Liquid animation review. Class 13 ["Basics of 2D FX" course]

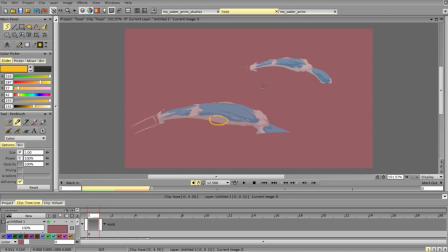On this frame, you see, we had a lot of foam. And then we lose all the foam here. And because of that, we lose some indication of the shape and of the roundness. And we get a straight line, an exactly straight line.
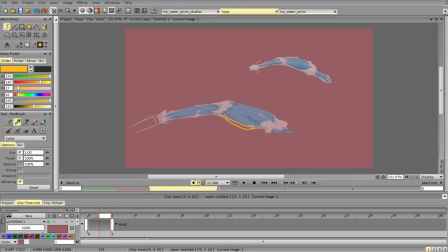So we need to soften up a bit the edge here and add a bit more foam to connect it to the previous frame. Second thing is a sudden slowdown. See, we go, we slow down suddenly, and we accelerate.
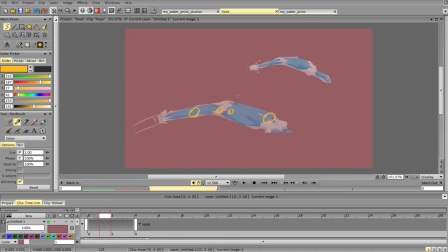And the issue is not the slowdown itself, it's just the foam that's going straight down. So if you look at the foam, see it goes 1, 2, and then it basically just goes down in one spot.
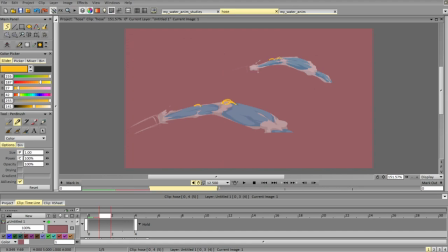as opposed to, see, slower, accelerating, accelerating. So this could work, and this is a pretty fast and chaotic animation, so it kind of reads okay.
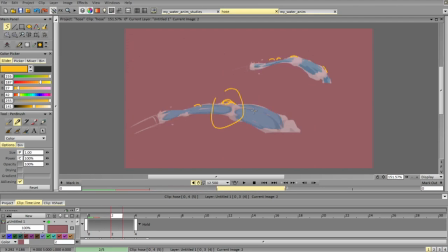But I think we can probably move that a bit further to create that sense of motion. Okay. Okay.
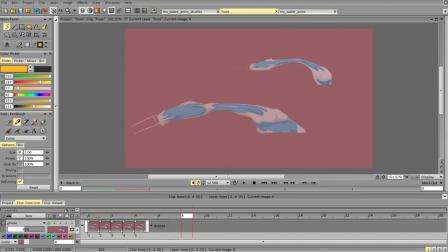Aside from these two issues, I don't think anything else needs to change heavily.
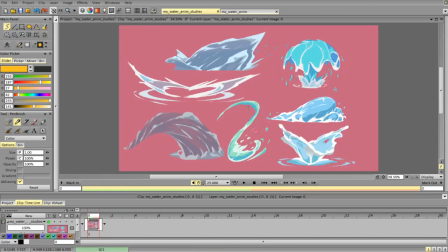So, water studies. They look quite good. I like the design choices. Colors are pretty nice. So, what we can push here?
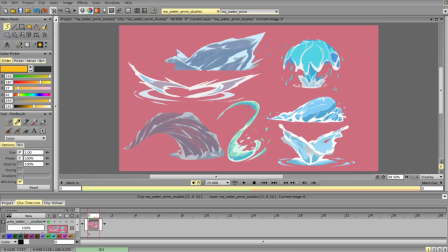The first thing that comes to mind is working a bit with colors here and there. So, see that gray, greenish. I don't think it fits into that spot.
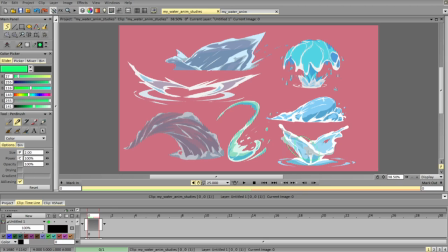So, increase the size. So you see this gradient is a bit grayish or greenish. Give it more blue tint. So if it's something like that, you see it's gray and unsaturated.
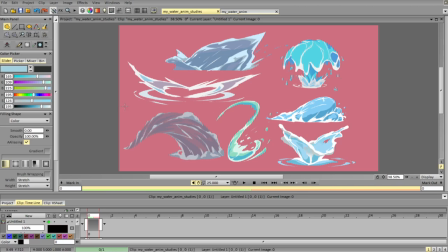If we give it some saturation, give it some lighter tint, bluish, I think it can fit a bit better, just because we have so much light coming through the water and give it a more colored,
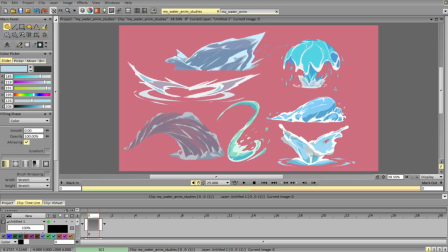a more saturated tint. The second thing is, again, normal stuff, usual stuff, design and pushing scenes,
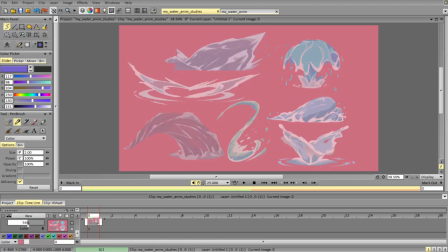making scenes even more interesting and more detailed, or rather more sought out.
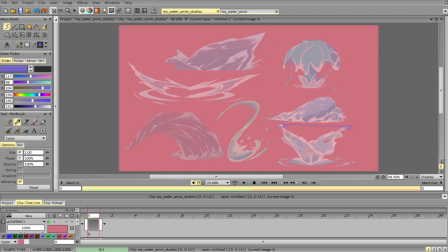So this stuff on the same size, and we have two elements, very similar size, divided right in the middle. So we can push one higher, one smaller, and lower.
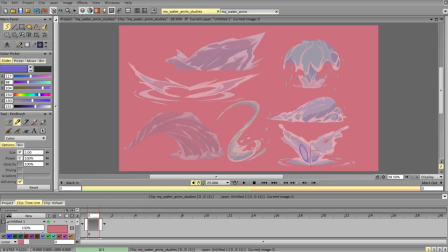Then we have this stuff right in the center, creating two exactly the same masses. We don't see part of one, which is great, but still it's dividing it right in the center.
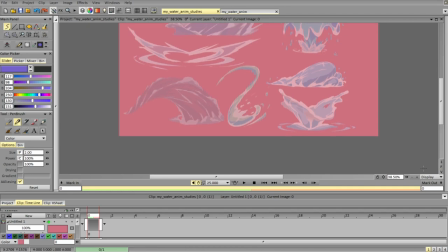So we can push it here
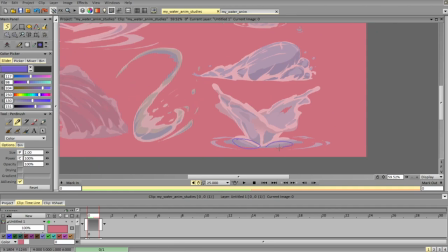and make it more interesting and more dynamic, and make these two also more different from each other. Let's try that. So we'll follow the shape and the form rather than placing it in one spot.
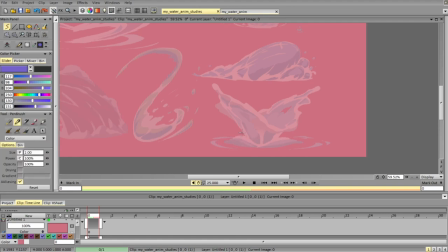I'll increase the size of the right one.
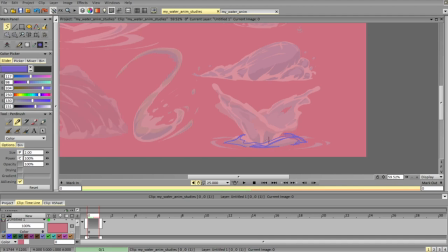And this will give us more contrast, more interest in form and shape. Then this part kind of is connected, so we can integrate it into the overall design by extending the internal details here.
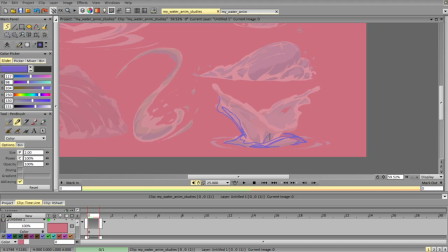Then we'll push, well, let's push this more to the right.
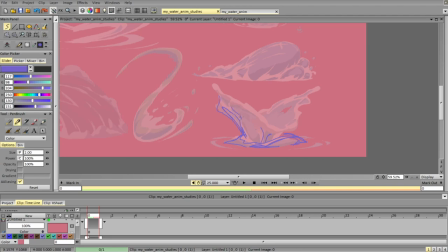Integrating it into the shape.
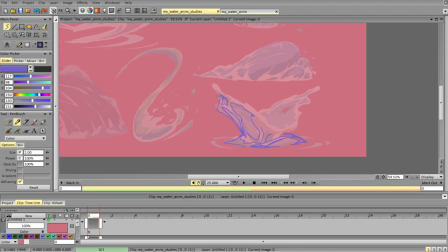Maybe adding some stuff here and there.
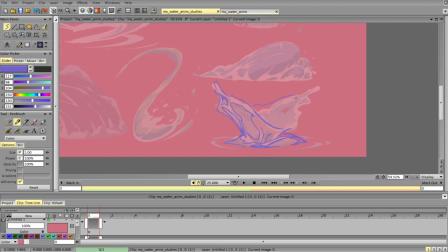And we can leave the side as is, or make it bigger, or make it smaller.
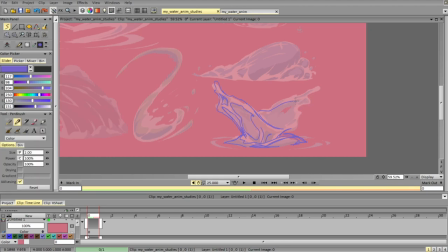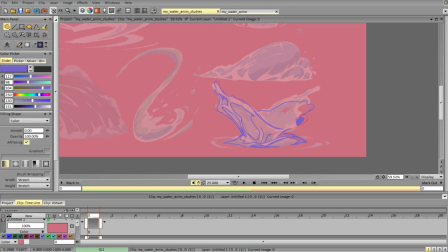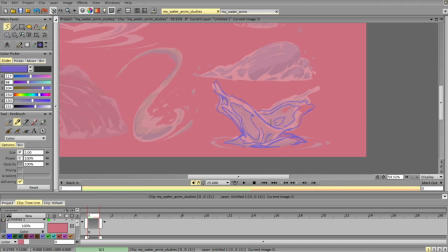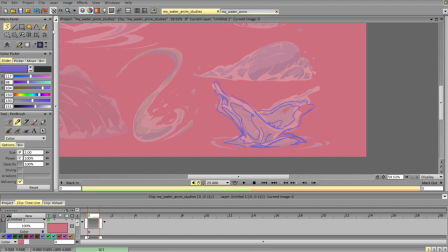So doing something like that.
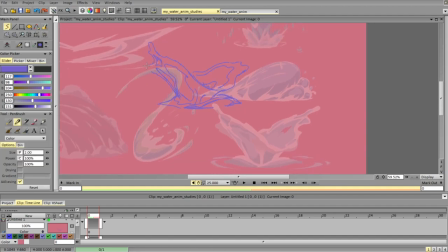Maybe we can support this particle somewhere here as well. And ideally I would probably smooth it out.
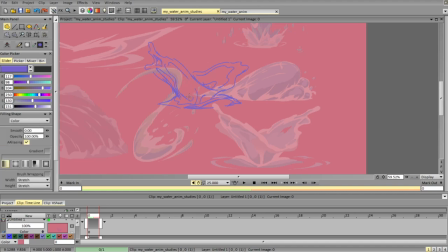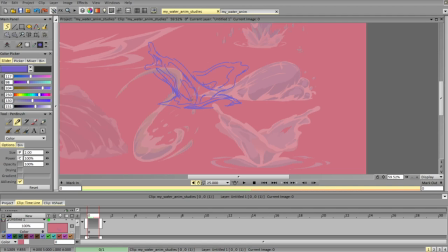So you can try something like that. Next up,
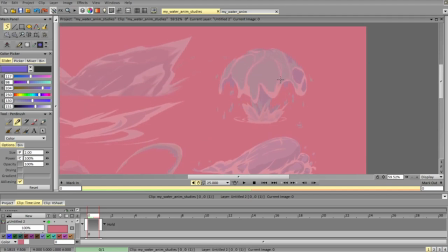to have this one. I like the shape. I like the variation. We can maybe push stuff so it's not exactly on the same level. Maybe like push something further up or down.
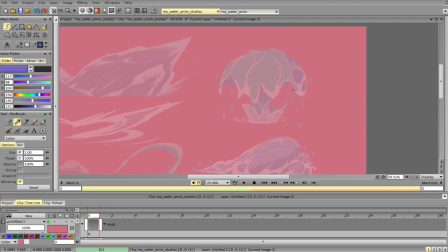We can push the difference between these two shapes. And we can make these holes more directional. So it's not even, but rather it has a general direction. So something like that. We can also wrap the holes around so that they don't just stay on the side.
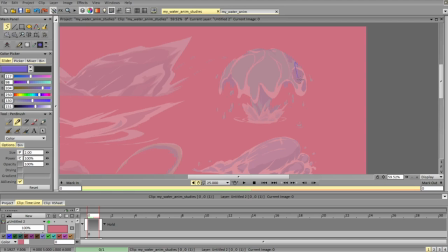We can let the holes go to both sides so we can see some of the darker shape here, and it's kind of more on the edge. One of them is more on the edge and one is more
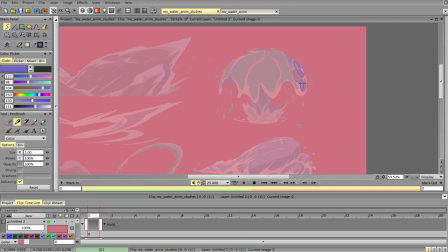close to us. The second thing is I think we can experiment with a bit more with the shape.